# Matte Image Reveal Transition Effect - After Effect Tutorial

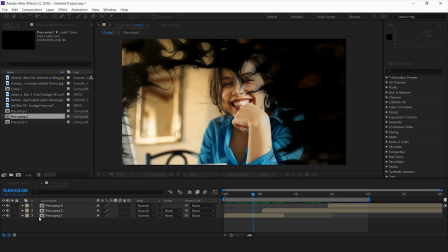(6:41)
and i'll just a white color would do and i'll just place it
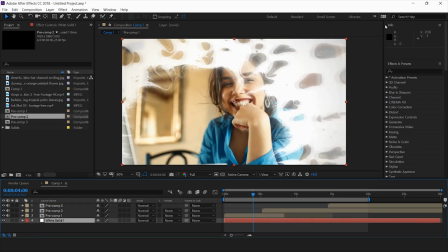(6:46)
we need all the layers so now what is my white background is getting revealed
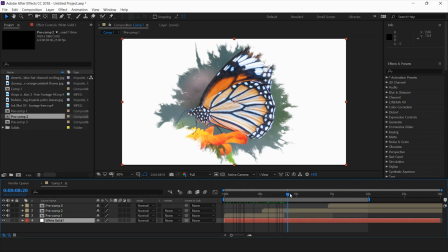(6:53)
now this is my white background and it's looking much neater and much cleaner so
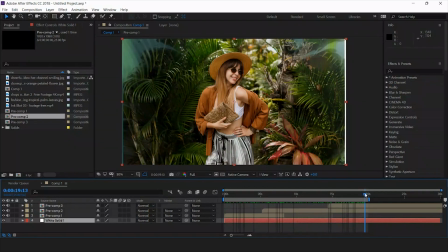(6:59)
this is the perfect uh way of revealing images through uh matte this we can have with the ink blots you can use it with those paint drop splatter see and to give it a more effect what
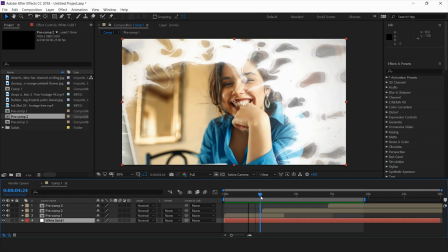(7:13)
we can do is uh we can animate uh or we can scale down these images a bit that we are getting to reveal so in pre-comp1 i'll just go into this become fun and this is my animation this image of the girl i'll just scale it down a bit i'll
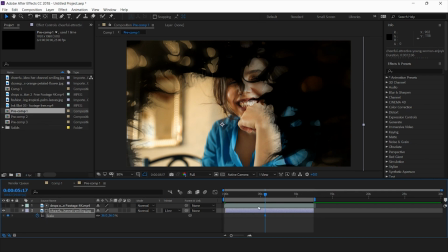(7:32)
just scale it up to 36 percent and just put on a keyframe
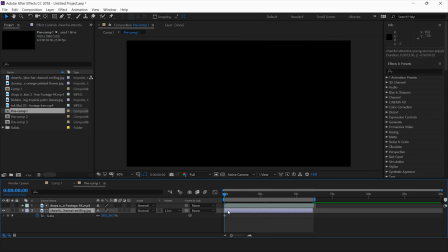(7:37)
here at the starting of the animation and after coming to this point i'll just scale it down
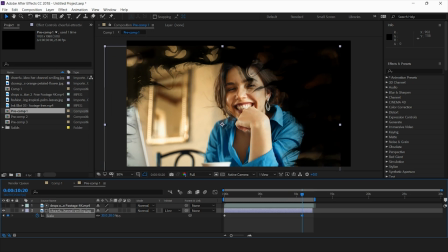(7:42)
a bit just a little bit so it will give you a subtle motion sort of a thing
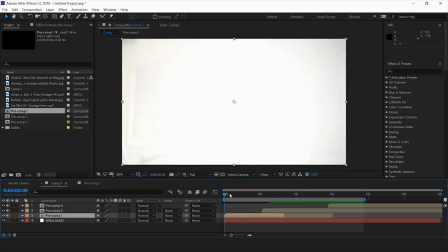(7:49)
so now you can see the
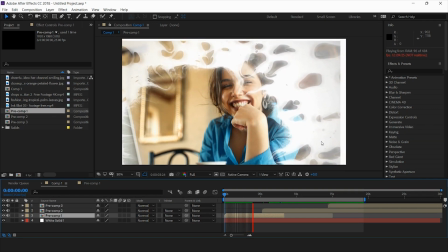(7:53)
image behind the reveal it's also getting scaled down so it's giving you a very subtle and a nice motion sort of an effect so same way we'll do is with
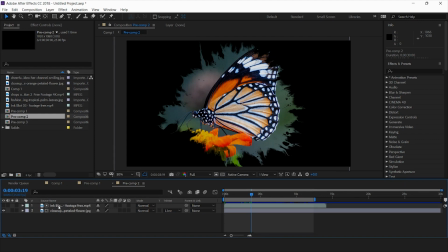(8:01)
this precom 2 also this butterfly effect i'll just scale down the butterfly so initially i'll just keep it around 54 and i'll just mark a keyframe here and when this animation is about to finish i'll just
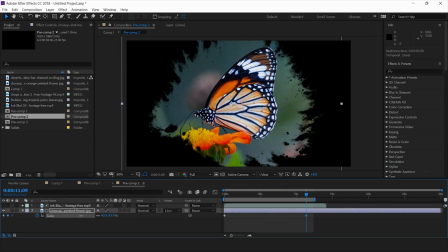(8:18)
scale it down a bit and
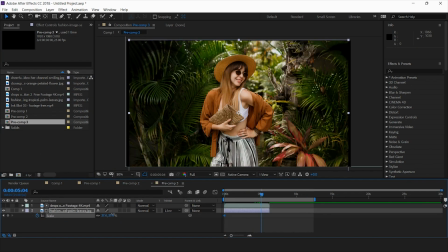(8:22)
same goes for the pcom3 just mark a keyframe and now i just reduce the size of this image now
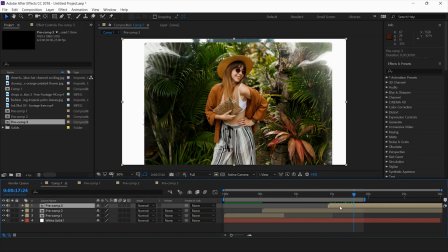(8:32)
you can see these edges because the image was in a small smaller size so these edges are coming so to rectify it what i'll do is i'll just
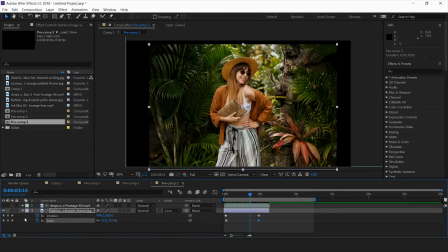(8:40)
increase the scale of this i can keep it around this at this position and initially what i'll do is starting just scale it up so you can see this it's a nice motion coming there so
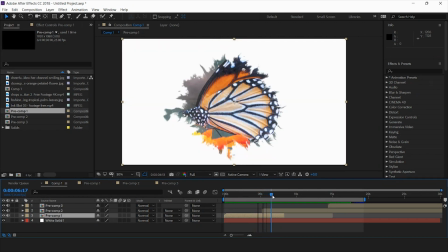(9:02)
now you can see that this image when it's getting revealed this the first images
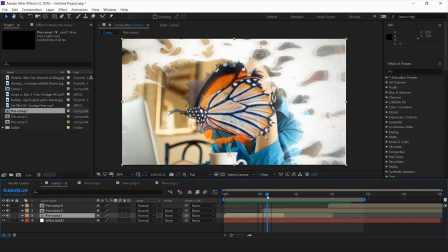(9:08)
you know getting out very sharply so what I'll do is I'll just mark a dissolve here when this image is getting revealed the first image I'll just mark dissolve
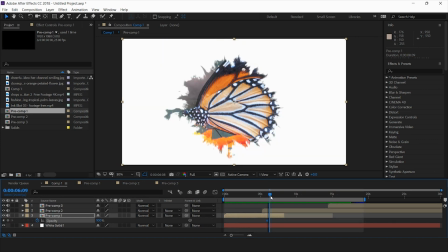(9:18)
here this is 100 opacity and here i'll just bring it down to zero so now you can see it's a nice dissolve kind of a thing we have put a dissolve to adjust that you
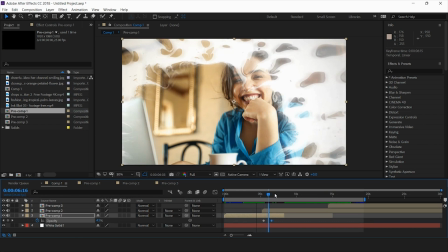(9:33)
know sharp cut between those two images so now we have this effect are almost
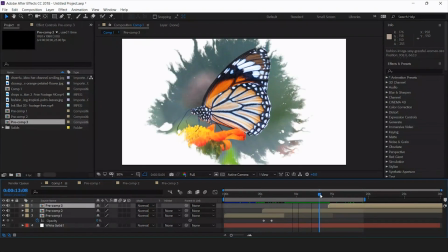(9:38)
ready now another way of doing this is you had to adjust the position
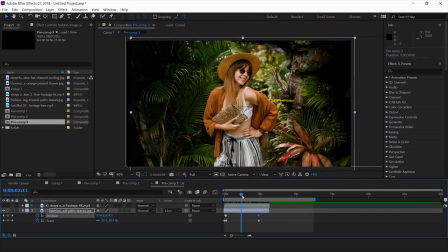(9:42)
as well as the scaling to avoid these edges so another method to do is this is a very also so you can do in this way also like you
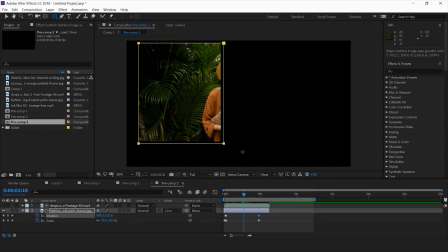(9:51)
can put a mask over it so if i use this mask over this image and i'll just use some feather
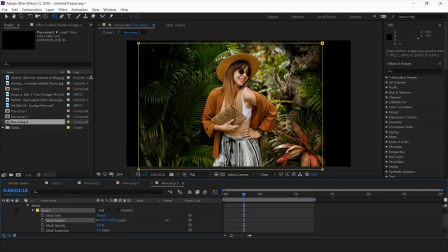(10:02)
so that will also serve the purpose yes so now the edges are you know they are feathered now so this way also you can you know hide those edges those annoying edges that are coming on the screen